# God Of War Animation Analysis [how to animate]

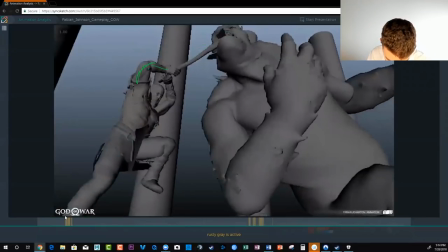They're getting a bit of like elbow break to keep the shape of like,
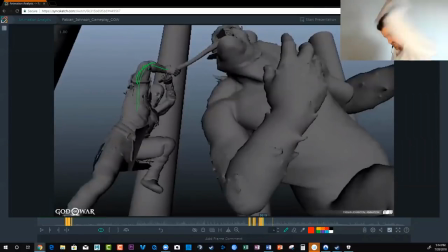I'm letting the arms hang behind because I'm gonna yank this thing down, right? So to show the force.
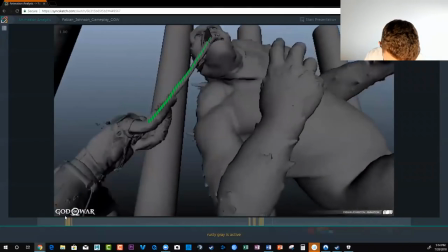So we get this great straight as his body lands. So we go again from this like squashed shape into a straight for the pull down, right?
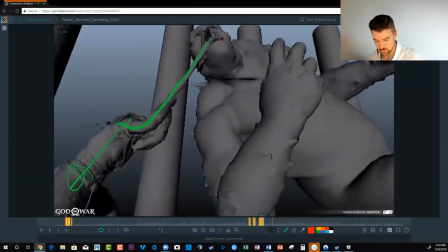Kratos' body lands, the arms are extended, pulling the troll down. The troll is still up high, right?
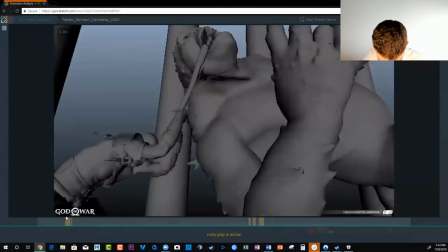There hasn't been enough force exerted just yet, and then here he's coming down. He can't help that, right?
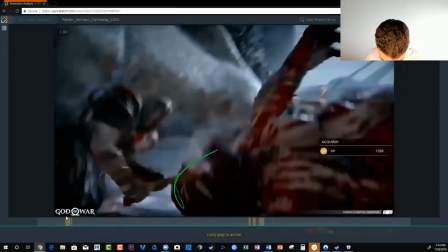Boom, one frame, smack, head hits the ground pretty awesome stuff and
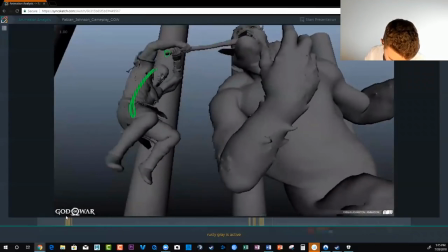the more that you can get this again this shape change of this curl in into
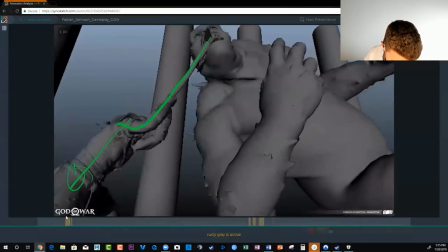reversal and back the
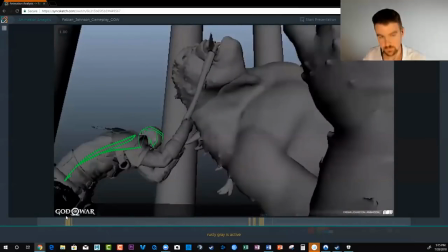more that we will feel that impact it's up to whatever your work the style that you're going for the style that your studio is going for is how much you can push that but
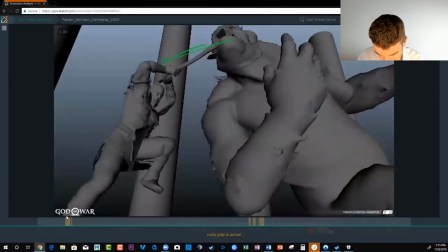that that will give you more impact and power in your body mechanics again you're getting clear silhouettes there's a lot of lead and follow
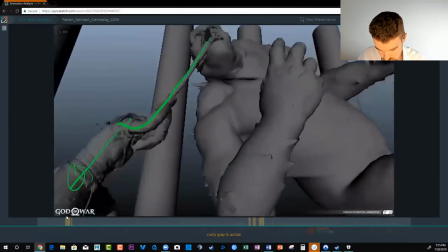there's just a lot of weight with weight all the shape change and spacing is happening and the overlap
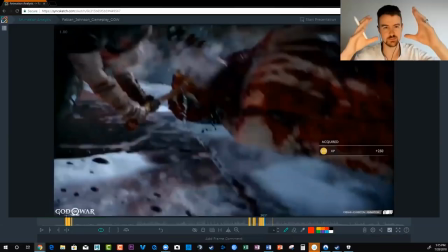right so then you just hold and the camera is really helping the impact here so
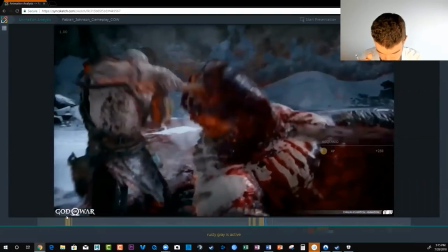that's what's happening there and this is cool but
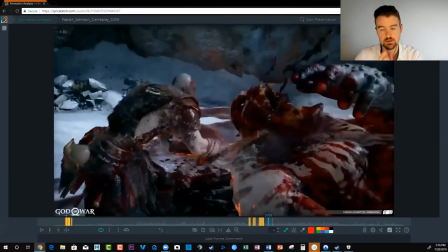and it continues it gets better from here this is epic so before i mean this is a great example of talking about doing an in-game cinematic style piece uh this feels very much that way we're going to talk about that next but i want to stop and pause to kind of talk
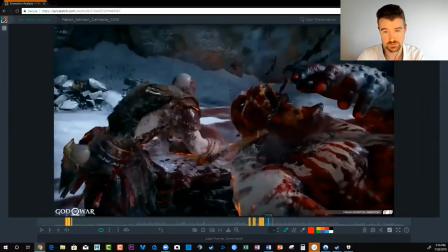about both of these clips right now with you and ask you if you have any questions all right let's keep rocking and rolling then let's look at this clip for cinematic
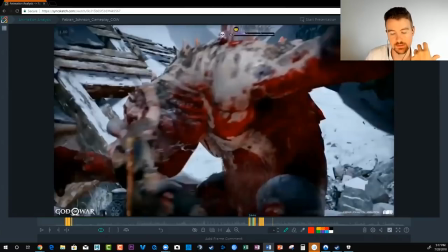purposes if you're going to make uh in-game cinematic and you're applying for a you're planning to apply for a game studio right these in-game cinematics really or like like a takedown uh a kill move finisher these kind of shots make make fantastic
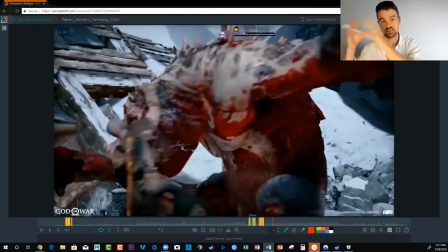uh starters for the demo reel and enders to your reel it's like your premium stuff right so uh this would be the most epic shot that you do uh that's what you should be having in mind if you're going to do like an in-game cinematic for a demo reel shot and you're going to be aiming
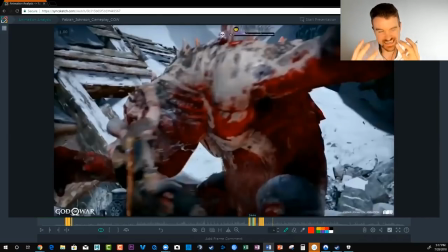to provide this organic asymmetrical epic feeling.
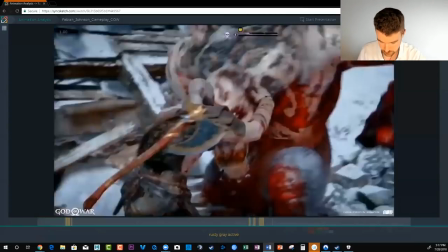You can totally, totally include button presses like this here to
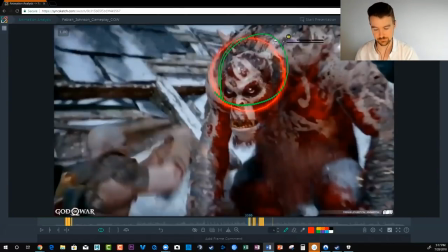kind of show that you're thinking about how it would work in game and that lets a studio know that you kind of know, you know, how to animate for a game. So it's great.
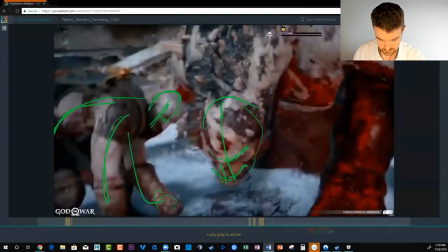And then you can also, you know, include cameras like you have like this like
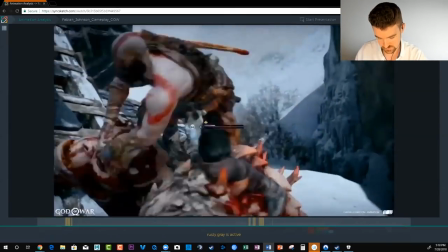this animation here to sell the impact so the camera is working
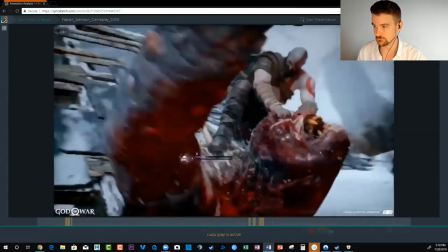throughout all of this battle and then of course
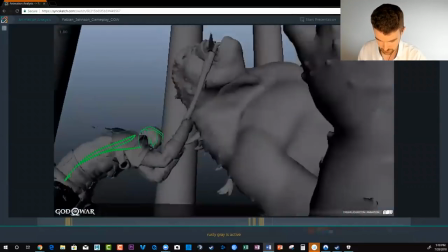it really helps to sell the impact here when it hits the ground right we get the spacing but
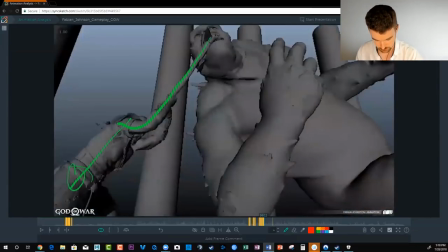then also we get all this camera action that extra camera shape to
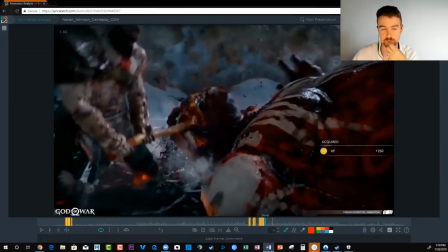show the impact and make it harder than than it would be um without that move um how do you invent these kind of gamaryllas shots uh this is this really all comes down to uh like four things okay uh four
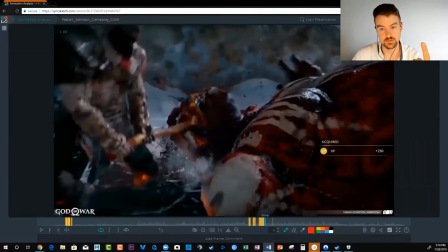main things your character right what is your character's personality what is your character's physicality are they are they big and strong are they um short and fast um that will determine help you determine what your animation will the attacks
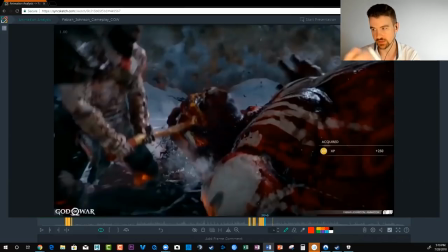uh the way that they act all that will carry over so you really have to know who your character is and another another cool thing about this is kratos is a god right so he's got abilities He's got superhuman strength. You better believe that that influences the animation, right?
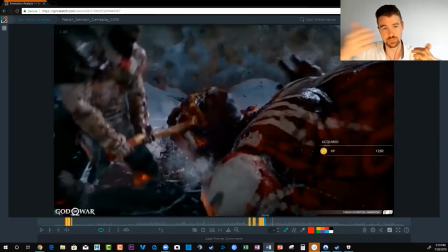The fact that he has this superhuman strength allows him to swing a troll around and knock him to the ground, right? The other thing, the enemy. You know, you're animating Kratos, but then who is he fighting against?
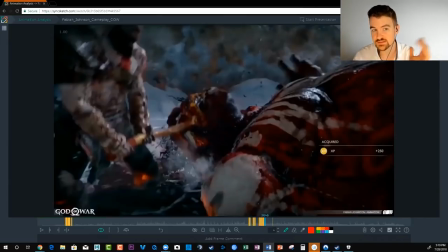Is he a big troll? Is he like this zombie thing? Is he an elf that flies? You know, all those factors change the dynamic. and then uh you know the other character here is the axe
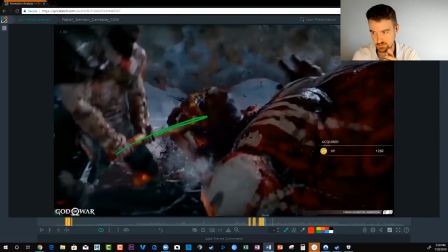the kind of weapon the items that they have do they have properties like this axe can be thrown um and then it has ice on it and it can be recalled uh that is not by accident and all of the animations that you see in this game uh you You know,
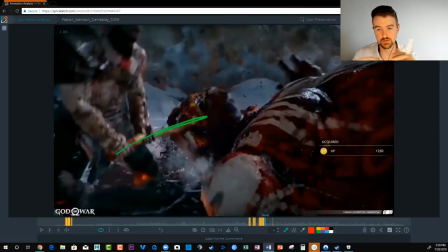use that to its fullest to make it feel epic, right? And then it comes down to the type of moves you do.
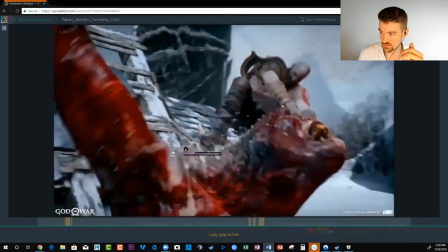So the choice to have Kratos grab this troll by the eye sockets and then throw an axe in his mouth and yank him to the ground.
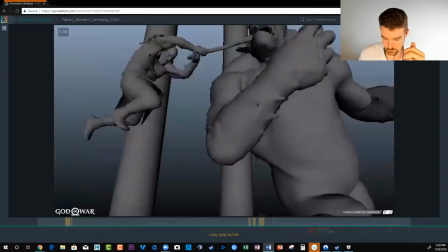You know, we have this aerial, like, hold and yank to the ground.
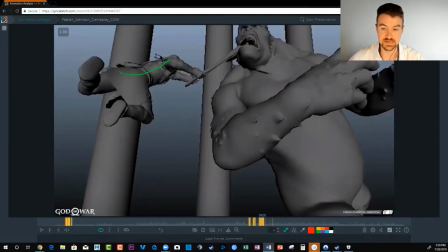That move makes it amazing. You know, this makes it very epic. So these are the four categories that will help you invent your own cinematic and make it awesome. And it doesn't have to be super complicated. It could just be one, two moves. And this isn't something that you want to, you don't want to start with a very complicated version.
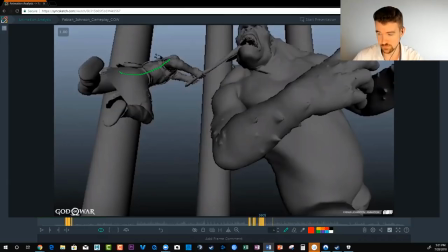If you know, if you're a beginner and just learning, you just start with something simpler, like some of the in-game cycles I'm about to show you. So let's talk about that and let's move on to Roberto Clemente's reel.
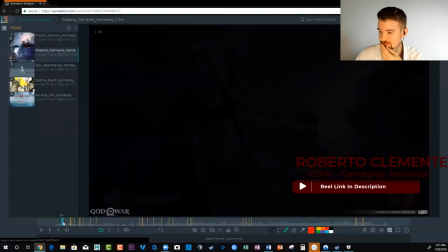I hope I'm pronouncing everybody's names right in case they end up seeing it, but I'm seeing this.
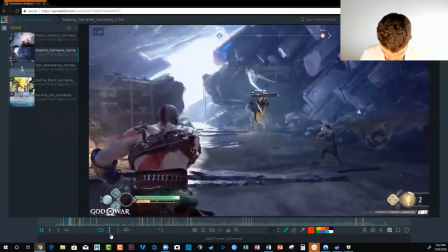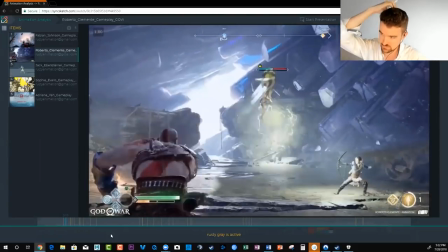So if you're thinking about having a game animation, definitely think about having a magical weapon of some kind or any like
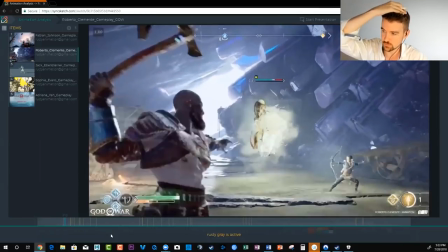a weapon of any property or an ability for your character because you can come up with an animation like this.
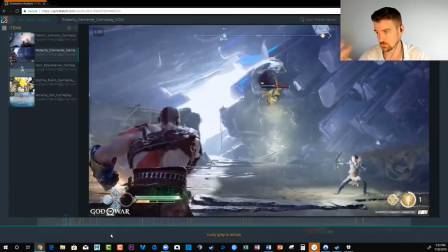Just the simple idea of having an axe return to Kratos' hand allows you to instantly say, okay,
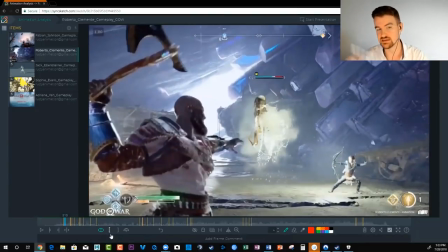we could fling it and fling it back and make it an attack combo, right? It really opens the door.
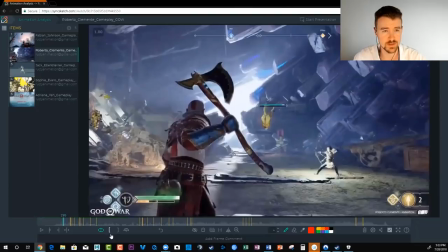You know, you don't think it's a big deal now, but if you just gave him a regular axe, you may not even think of doing something like that.
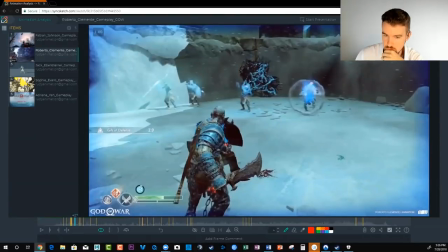Now let's look at game cycle stuff. Let's talk about game cycle stuff.
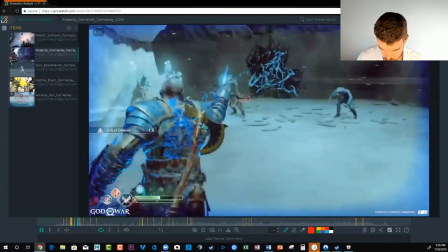So we'll watch a few more of these. Gang forward smash.